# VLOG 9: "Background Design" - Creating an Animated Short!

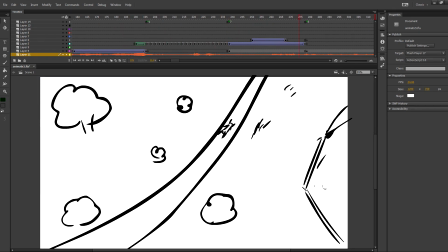Oh my! We interrupt this microphone. Yeah, you remember that, right? So here's what we're going to do.
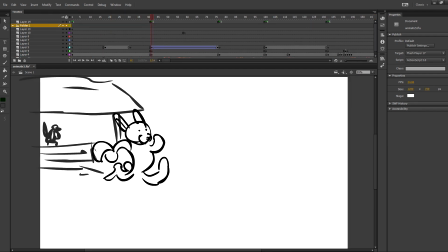We're going through this. Now, this is a background. Let me just make things a little bit easier on me, and I'm going to create a folder. Just going to drag everything into that folder. Animatic, shrink, lock. You know what? I didn't even name this audio. I guess I should. This is where we got our first background. You'll notice that I have some elements in here.
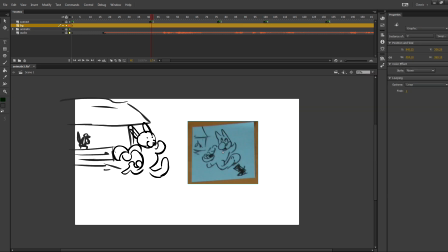And if you go back to storyboard, remember that? The general idea is there.
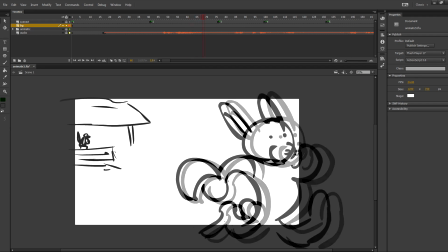The bunny is running from left to right, growing on the screen, and then it cuts to this guy.
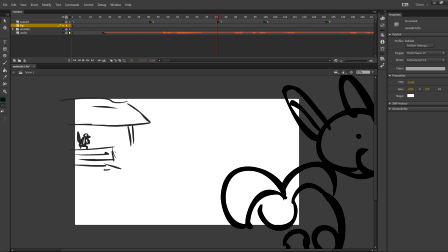Now this is the rooster, and he's back here. See? I'm just going to draw real quick.
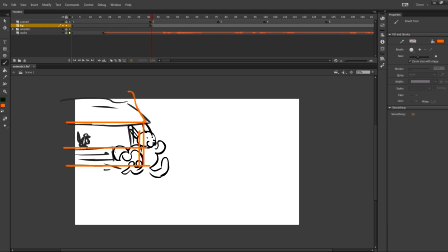There's a house, and I'm thinking that it might make more sense This is the rule of thirds. Break it up into 3 parts horizontal, 3 parts vertical. Where the lines intersect, this is pretty much where you want to put your attention. But as I'll get into the layout later, I want to be able to draw the viewer's attention to the character by way of using lines and perspective.
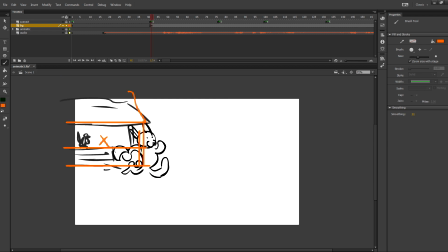So I might put that guy here. Now, the next scene, he's yelling and pointing this way, right? Wrong hand, but still. I'll fix that later. And these cops are standing there. They look to their left. That means that we have to have a chicken coop somewhere around here. The coop might actually make even more sense to be even a little bit bigger. Something like that.
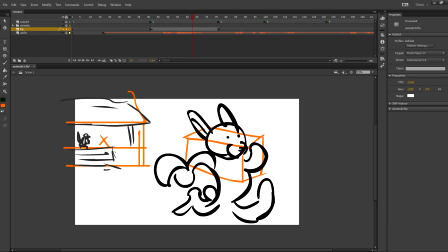So now that the bunny has something to run in front of, you get an idea of a feeling of depth.
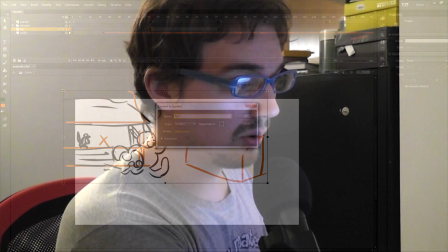This is background 1, and we know so far that it is in scene 2. So, background 1, scene 2, boop. The next one is we're zooming in on the guy.
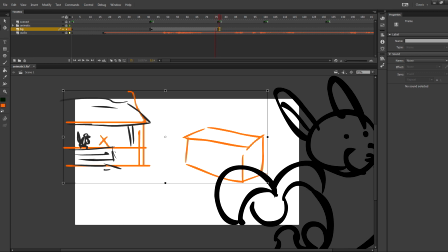We copy that, paste it here.
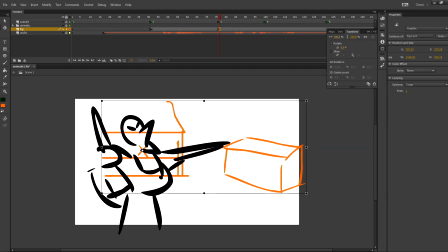We know that the guy is going to be around this spot where I put the X, and we're just going to scale it up to where he's standing.
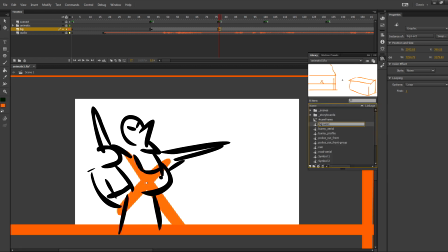And now we know that this one is scenes 2 and 3.
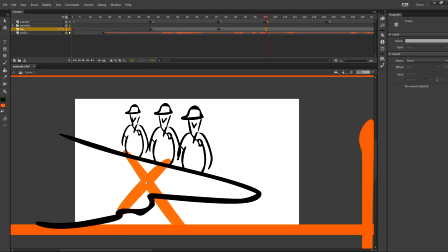Easy enough. Continuing on. This one, different background. He points his fingers. Maybe I'll have the cops come out. I'm going to have to figure that out because the way that I laid it out, it's a little confusing to where everything is. I think I'm going to have the cops run out. That may make a little bit more sense.
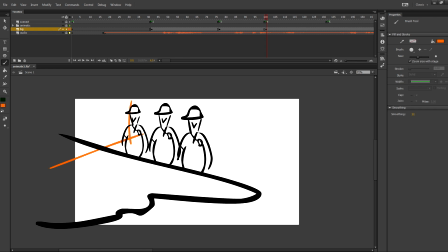But basically, I want to have the chicken coop here. That's the chicken coop. Look at you. The lines are pointing to the characters here.
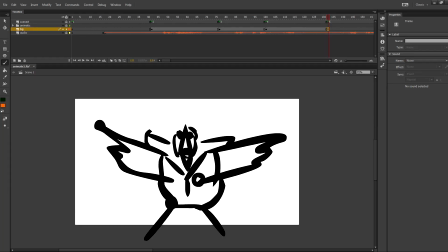So that's background 2. Background 5. Aha. Obviously stand in front of the chicken coop.
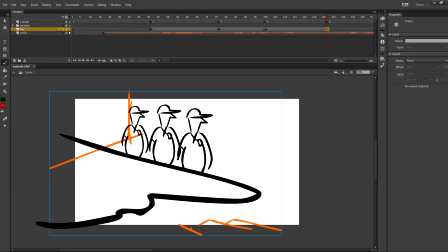Can I get away with that? I think I can use the same background with the chicken coop there.
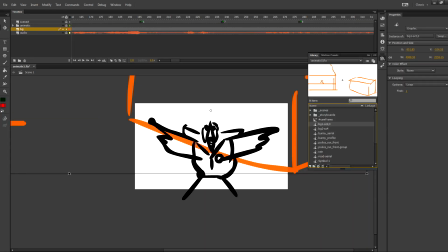Let's see what that looks like. That looks pretty solid. So we can use that same background again in scene 5. Now this one is a little bit more interesting because this is the bunny running and looking over his shoulder. I think I had it running on a path because eventually it comes up to a road. That. You know, there'll be some rocks and some vegetation here. So that one is background 3. Scene 6. It might just be one long one that I pan along. It's got to be isometric in the way that I design it, though, because if you pan it, you can't change the perspective.
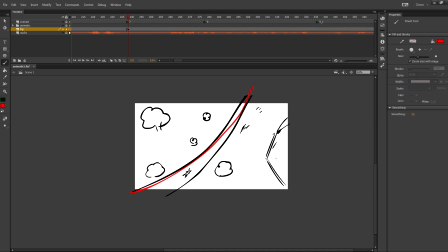This one I've already kind of drawn. I'll just copy that, basically. So what are we up to now? Background 4. It's background 4, scene 7. I wouldn't normally do it like this. Part of it is just illustrating the process that I go through, because I could probably do it in my head, but that's why I'm just doing it really quick, this little sketchy thing. I just wanted to let you know that this isn't necessarily a process exactly you need to do, because you can kind of tell what the backgrounds are, keep it in your head, and just go along. It's only a 2-minute short, but it's hard to illustrate that process.
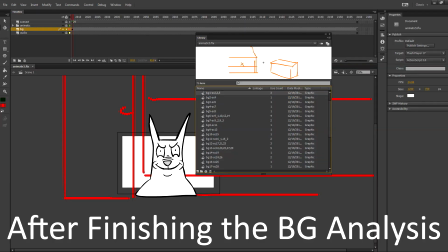So I'm doing this. You're welcome. This is the list that we have. We have 17 backgrounds. There's a lot of single service backgrounds in here, but there are some that are going to be reused over and over and over again. Those are the ones that I have to really make sure that I get right when it comes time to actually clean up the backgrounds. But now that I have a background list, I know what is in the backgrounds. Background number 1, scenes 2, 3, and 5.